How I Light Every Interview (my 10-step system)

Everything you're shooting, watching live feels amazing, but then you play it back and you're like, wow, that's shaky, or that was out of focus, or why didn't I hold that shot? Same is true, I find, for interviews. I like to hit playback. I like to watch it as though I'm in my edit suite, and I'll begin to analyze the image a lot more.
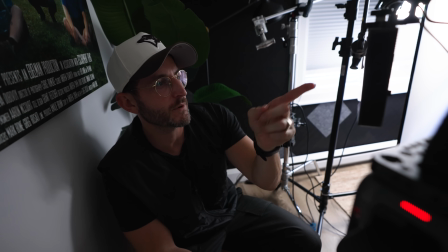I think I give myself grace to look around the frame. Okay, the last two, I want to push that speaker over a bit, and I do feel like I'm a little bit dark over there.
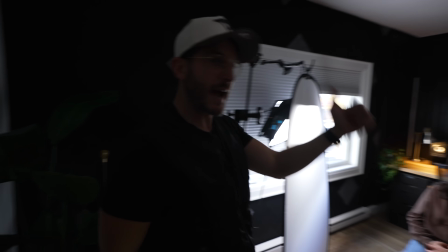I don't mind it, though. What we can just do is bring in a practical. Bring in a practical! So we moved a bunch of stuff around here for Kim on this background.
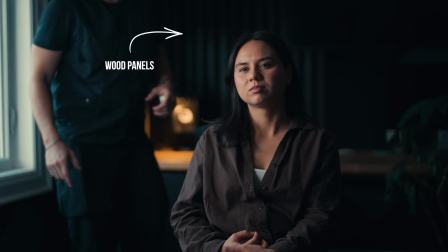I had enough light on those wood panels to give her a bit of backlighting. I typically don't backlight my interviews these days. It's been something I've moved away for a while. If I am, it's usually light down at like 5%.
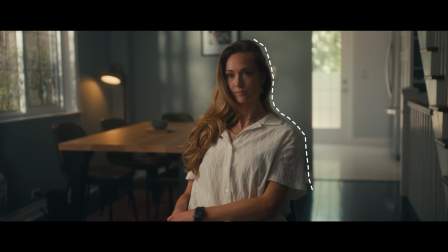I find the second you add strong backlighting, it just feels like a lit studio interview, and it feels like it's from a different era.
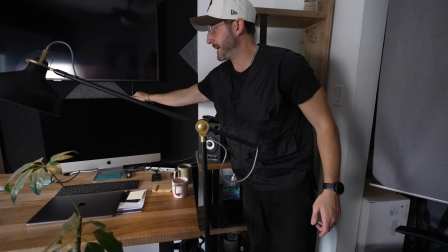What I typically do is add a little more light onto the background, which you could see us doing here by adding these lamps and allowing some of the window to spill
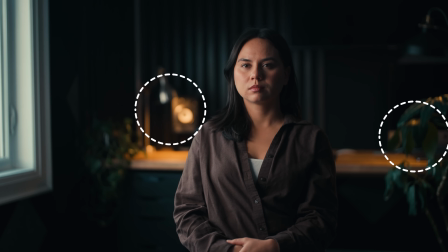onto the background so that we could still have separation from Kim's head and the background.
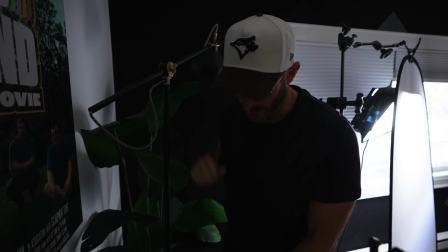Here's the key to any practical light you have in a studio,
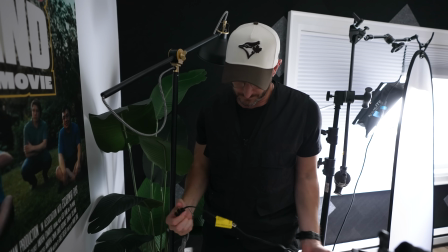or just go into Amazon and buy a bunch of these dimmers.
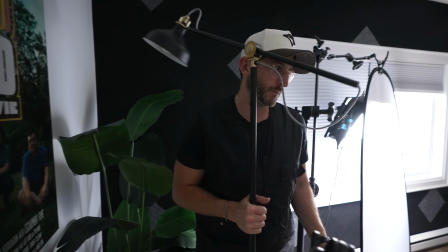Every light in our office is run through a dimmer. It's not always great when you have LED bulbs, but if you can get dimmable LED bulbs like we have in here, then you can tweak the lighting.
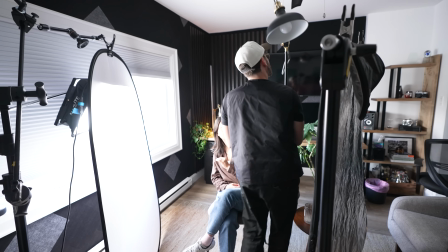But let's see what this practical looks like. The last thing I'll do is tweak my exposure and actually set the white balance.
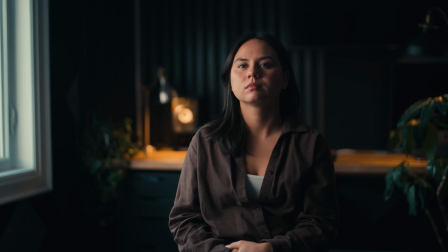Sometimes I'll do that earlier. In this case, I was at 4,300.
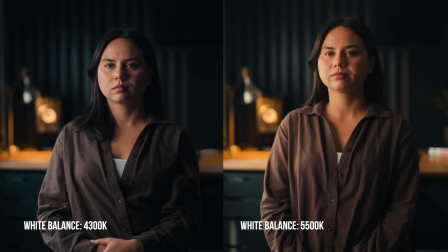I kind of like to set up my shots at 43 sometimes, depending if I'm not going for a day for night look.
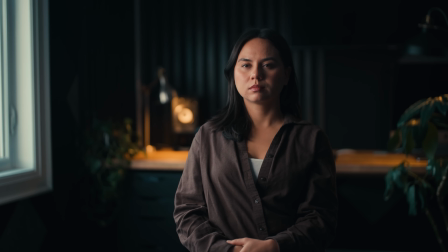43 allows me to see all the color temperatures kind of equal, but knowing that I'm going to be moving towards about a 5,000, 5,500, that range usually for my interviews, because I like balancing to daylight.
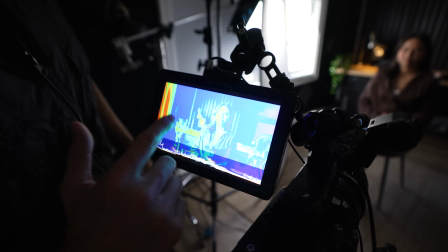And this is where then you can begin to tweak that on your lights and the other sources in the room as well.
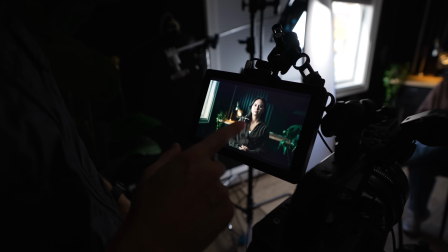You may like to tweak color balance earlier. I typically leave it till the end. I like to look at contrast ratios, framing, and also the composition overall. And then the color tweaking is very simple and something I can literally dial in right at the end. And now lastly, this is very important. This is the stress test. Have your subject move around.
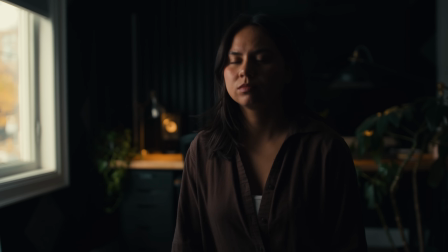Have them lean forward. You may find last minute that there is a shot that you want to try differently. When they lean forward, oh wow, look at this. I like this better than when they're back here.
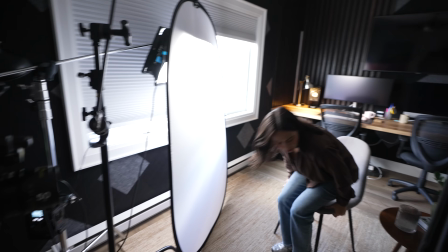This feels different. So have them move around. You also are looking for things of, do they lean off camera? I find sometimes my subjects, I'll have the lead space in the shot, but then as the interview goes on, they'll lean forward and then suddenly I'm short-siding it. I have all this negative space over here and they're talking to the edge of frame. I find hitting record and playing back again is a great way to stress test, because you're going to be watching it as though you had actually already shot this.
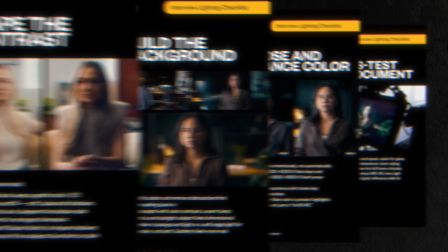I hope these tips helped. If you like lighting guides, if you like tips, if you like knowing how to build the best interview possible,
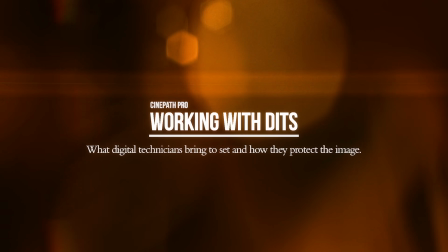we have dozens and dozens of videos teaching this in Art of Documentary, and we have hundreds of videos talking about what's most important with your shooting,
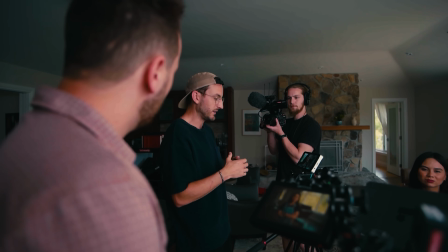and that's storytelling, perfecting the craft of being a good documentary filmmaker. That's all part of the Art of Documentary, and as mentioned, that is going on sale for Black Friday. This is the best deal, the best sale we've ever given out, so this is your chance to join. It'll be for only a few days. So download that PDF. You can get on our waitlist as well to make sure that you don't miss out. There is limited seating for Art of Documentary, and so this Black Friday sale will be moving very quickly. Thank you guys for watching this. This video may not age well because I recorded it day one of the World Series, but depending what happens, go Jays. And if they didn't win, throw a bat. See you on the next one.